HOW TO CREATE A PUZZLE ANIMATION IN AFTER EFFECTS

Welcome to a new video. This is a very exciting video for me personally because back in February I went to Lisbon for a passion project and I made a video there called the Lisbon story. It's also on my youtube channel so if you haven't watched it yet make sure to do so. The tile effect, puzzle effect, however you want to call it, I've never seen it before so I kind of I think I created the effect, made it up. It's a pretty cool effect, I've done it fully in After Effects. It's also a bit complex but I'll take you step by step. So hopefully you will learn something new today and let's dive into After Effects and let's start editing.
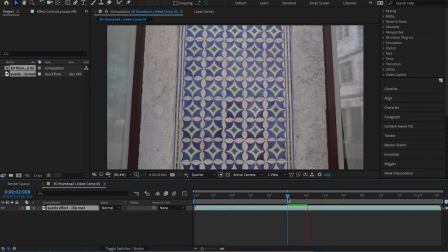(0:45)
Alright, we are in After Effects now and first I will look for the part where I want the effect to start. Once that I've found that part I'll cut the clip by pressing Shift, Command and D at the same time.
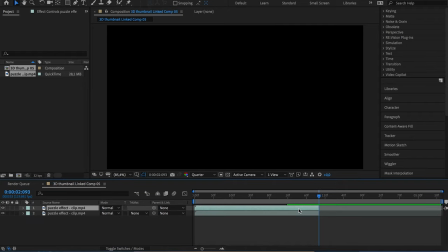(0:57)
Now I will duplicate the clip then right mouse click and go to
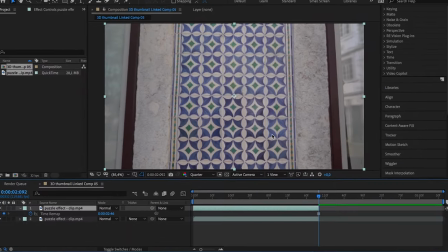(1:02)
time and click on freeze frame and drag the layer to the end of the original clip. Now duplicate this clip and rename it wall.
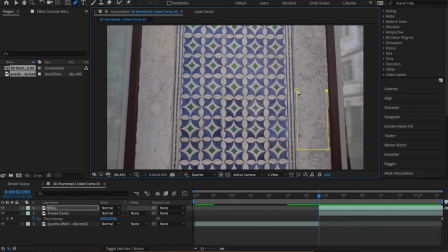(1:11)
What we're going to do is we're going to mask out a part of the wall and place it on top of the tiles. To place it perfectly on top of the tiles you probably have to adjust the mask scale and you also have to duplicate it a couple of times.
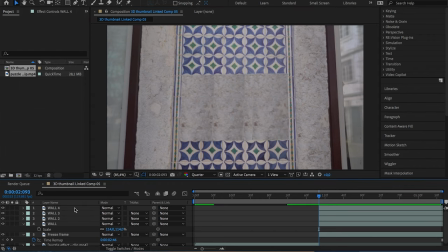(1:27)
Continue this process until the tiles you want to move around are perfectly covered by the wall.
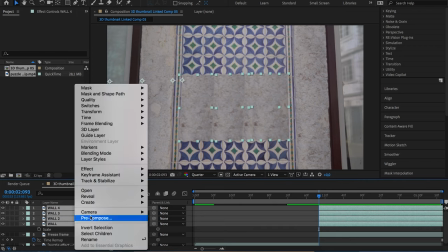(1:32)
Then pre-compose the wall layers and then make the layer invisible.
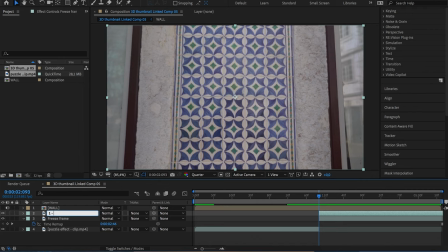(1:38)
Now we have to duplicate the layer that we freeze-framed nine times and rename them to every tile. This makes it way easier later on when we will mask out every tile individually and adjust the position later on. Once that we have duplicated the layers and renamed them we're going to mask out every tile.
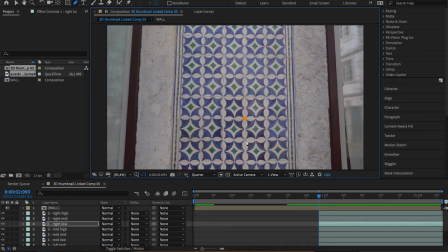(1:57)
Be as precise as possible because we don't want to see part of the wall in between the tiles. For the sake of this tutorial I'll speed up this process. Now we will make the wall layer visible again and we will place it underneath the layers of the tiles. Adjust the wall layer by using a mask so it's only behind the tiles.
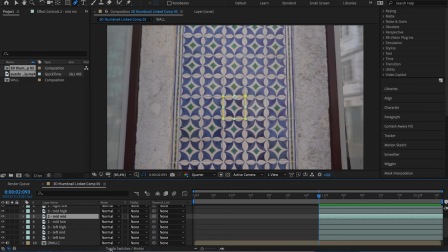(2:17)
Before we start with changing the positions of the tiles we want to make the layers in 3D.
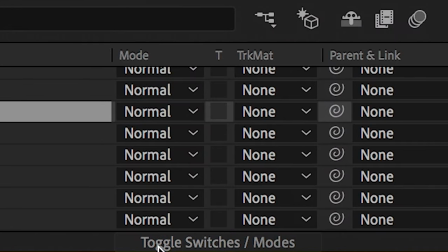(2:23)
If you don't see that option go to the bottom of your screen and you will see the toggle switch and modes button.
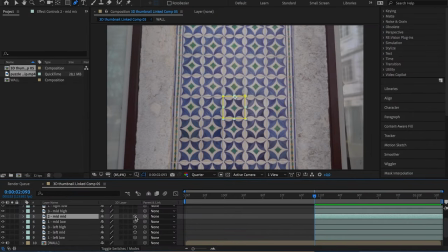(2:29)
If you click on it you are able to make your layers 3D. In this case I made all the layers 3D but actually you only need to make the layer of the middle tile in 3D because you want that tile to fly out of our scene.
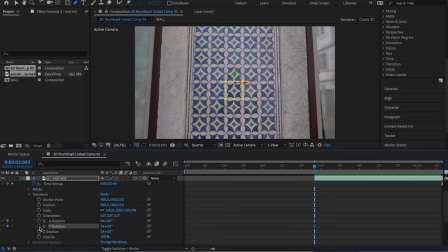(2:43)
Now we are ready to set keyframes. We will set a keyframe at the beginning and then go a couple of frames forward. Then adjust the position of the tile and the tile in the middle we want to move in 3d space and by changing the Z position I'll
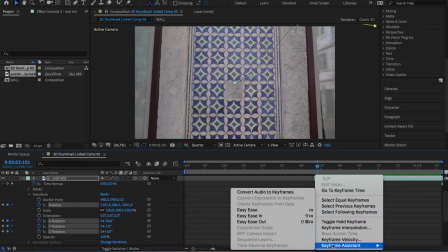(2:58)
move the tile closer to the camera and I'll play around with the position until you're happy about how it looks and don't forget to ease in and
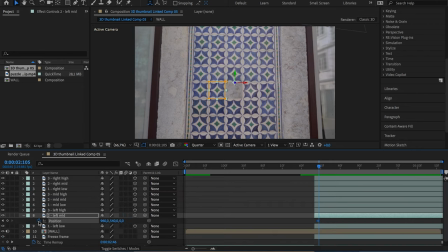(3:07)
out your keyframes to make it look more smooth. We will now adjust the position of the other tiles. I will again speed this up for the sake of this tutorial but keep in mind that when you're done with changing the positions that there's no tile in the middle because later on we will zoom in and go through the middle to reveal a new clip.
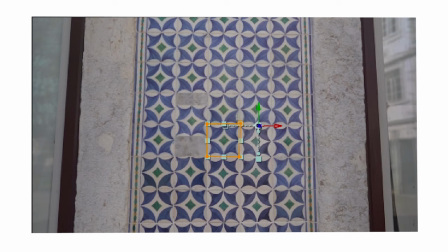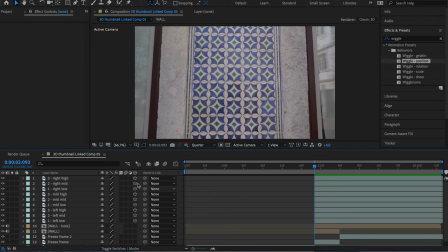(3:31)
Very important is to turn on the motion blur for all the layers. You can click on a box and then drag your mouse, in my case down, so all the boxes are checked. It will really sell the effect and make it look more realistic. Now we are ready to make the hole in the wall.
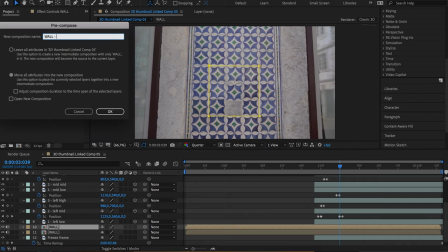(3:47)
We will duplicate the wall layer and pre-compose it. Then we will draw the mask where you want the hole to be.
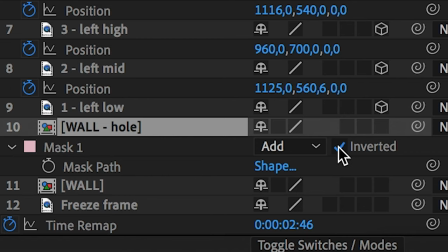(3:53)
Make sure to check the inverted box which will show up when you press M on your keyboard when the clip is selected.
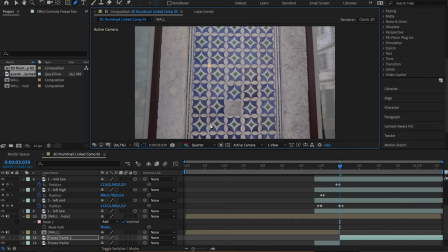(4:00)
Now delete the other part of the wall layer without a hole and then draw a mask on the original clip.
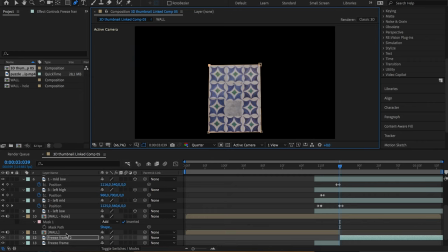(4:07)
You'll draw the mask around the nine tiles you've masked out. Once again press M and check the inverted box.